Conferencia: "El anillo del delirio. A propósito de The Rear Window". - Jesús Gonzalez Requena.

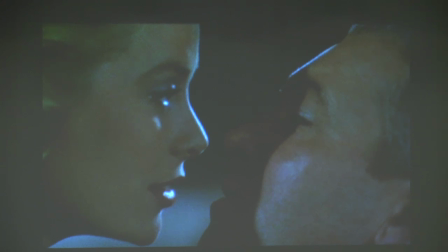Y ella, ella que le inviste con su presencia visual, ella que simultáneamente le acaricia, lo primero que hace es atender a las demandas más interiores que proceden del interior mismo de su cuerpo.
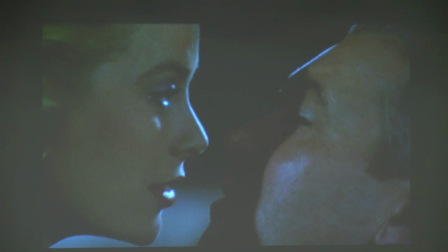¿Y tu estómago?, acaba de preguntarle.
Empty as a football.
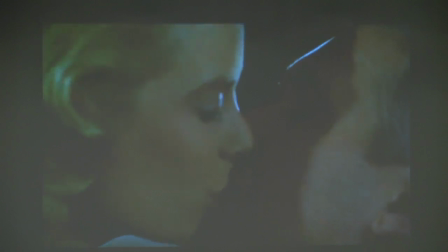Vacío como un estadio de fútbol.
Do you love life?
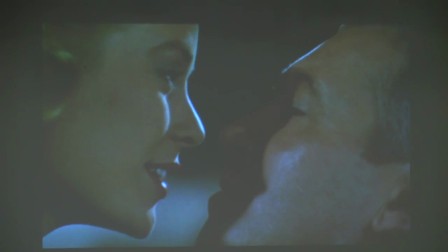¿Y tu vida amorosa? Sin solución de continuidad, el cuidado del alimento conduce, como en la infancia misma, a los cuidados del amor.
I'm not too active. Anything else bothering you?
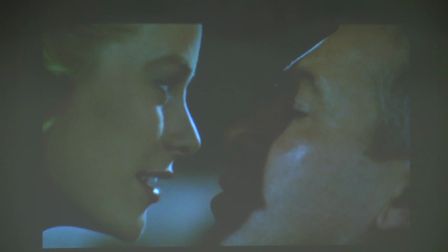Mm-hmm. Or you?
Y sin embargo, una inquietud asalta al individuo que es objeto de todas estas atenciones, ¿verdad? Y por eso pregunta: ¿quién eres tú? Y ella empieza a contestar.
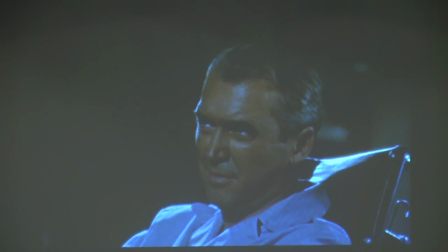Reading from top to bottom.
Leyendo de un extremo a otro.
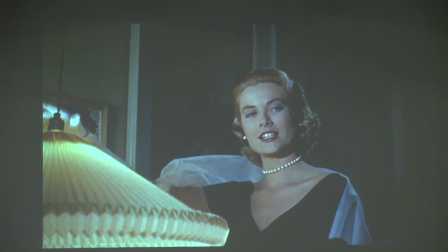Su respuesta parece poseer la cadencia de la creación del mundo, porque de hecho el mundo se ilumina progresivamente para él al paso y ritmo del casi flotante desplazamiento de ella.
¿Lisa?
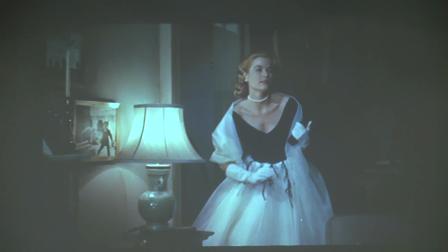¿Carol?
Como si fueran los destellos procedentes de ella los que crearan el espacio del que él se descubre habitante.
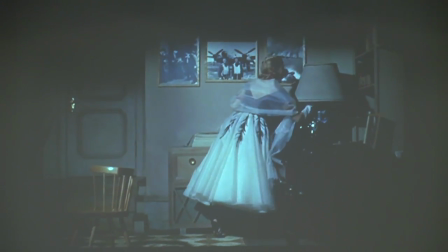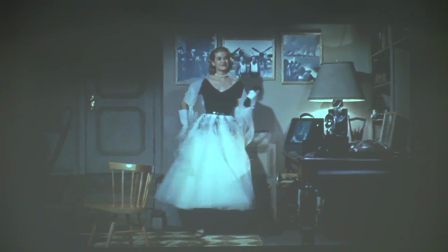Literalmente, ella ha iluminado su mundo.
Is this the Lisa Fremont who never wears the same dress twice? Only because it's expected of her. It's right off the Paris plane.
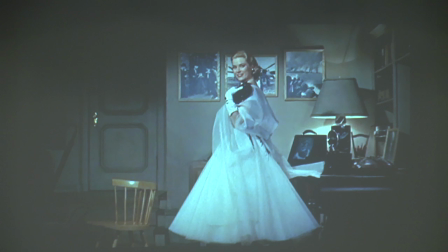Y se ofrece a su mirada como la más bella de las hadas.
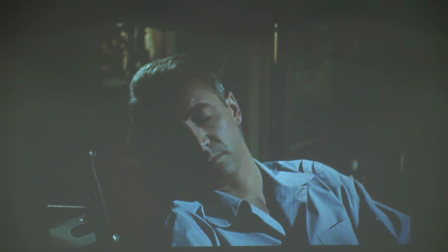Podría incluso haber procedido del mismo sueño, ¿no les parece? De hecho, él dormía cuando ella llegó, justo antes de que ella empezara a cubrirle con su belleza y con su sombra.
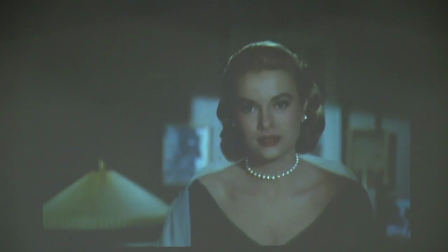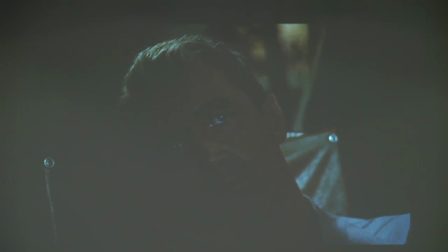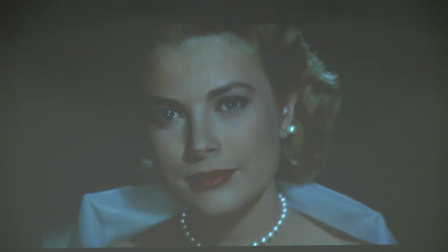Les he hablado ya de la ambivalencia que contienen esos dos aspectos por los que ella se hace presente, les decía,
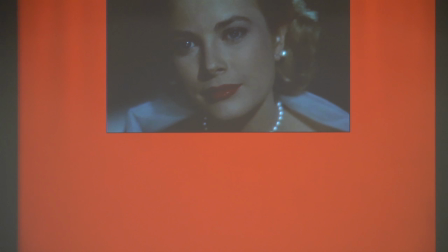a la vez siendo el más bello de los rostros y la sombra más oscura,
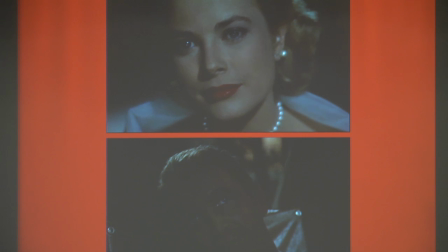capaz de sumergir al protagonista en una oscuridad que parece incluso diluir su propia identidad, hasta el punto de que, como les he dicho, él se ve obligado a preguntar.
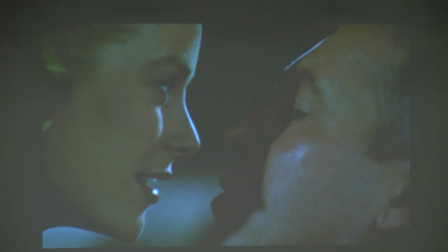¿Quién eres tú? Pero incluso el malestar latente en esta pregunta había sido ya previamente adivinado por ella, nombrado hasta el punto de reclamar de él su verbalización.
Anything else bothering you?
¿Hay algo que te molesta?
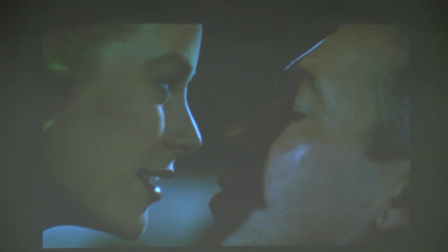Mm-hmm. Or you?
¿No late en este quién eres tú una pregunta implícita por la propia identidad en tanto que está amenazada por esa presencia tan bella como oscura, tan amable como invasora?
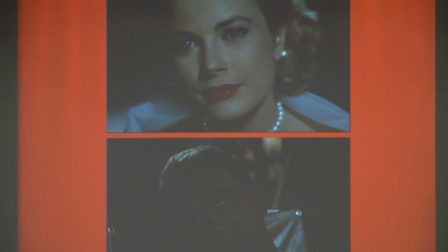Bien, las dos caras de esta ambivalencia se reúnen en el plano en el que
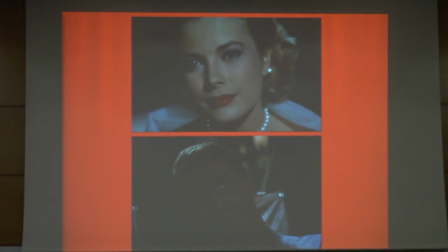cesa ese desplazamiento fascinante de ella que ha inaugurado el mundo visual del protagonista.
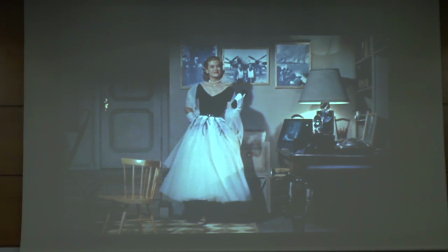Sí, porque pueden ver ustedes que más allá de su deslumbrante figura
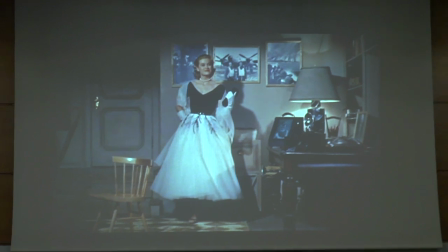se halla presente en segundo término su imagen inversa, oscura, amenazante.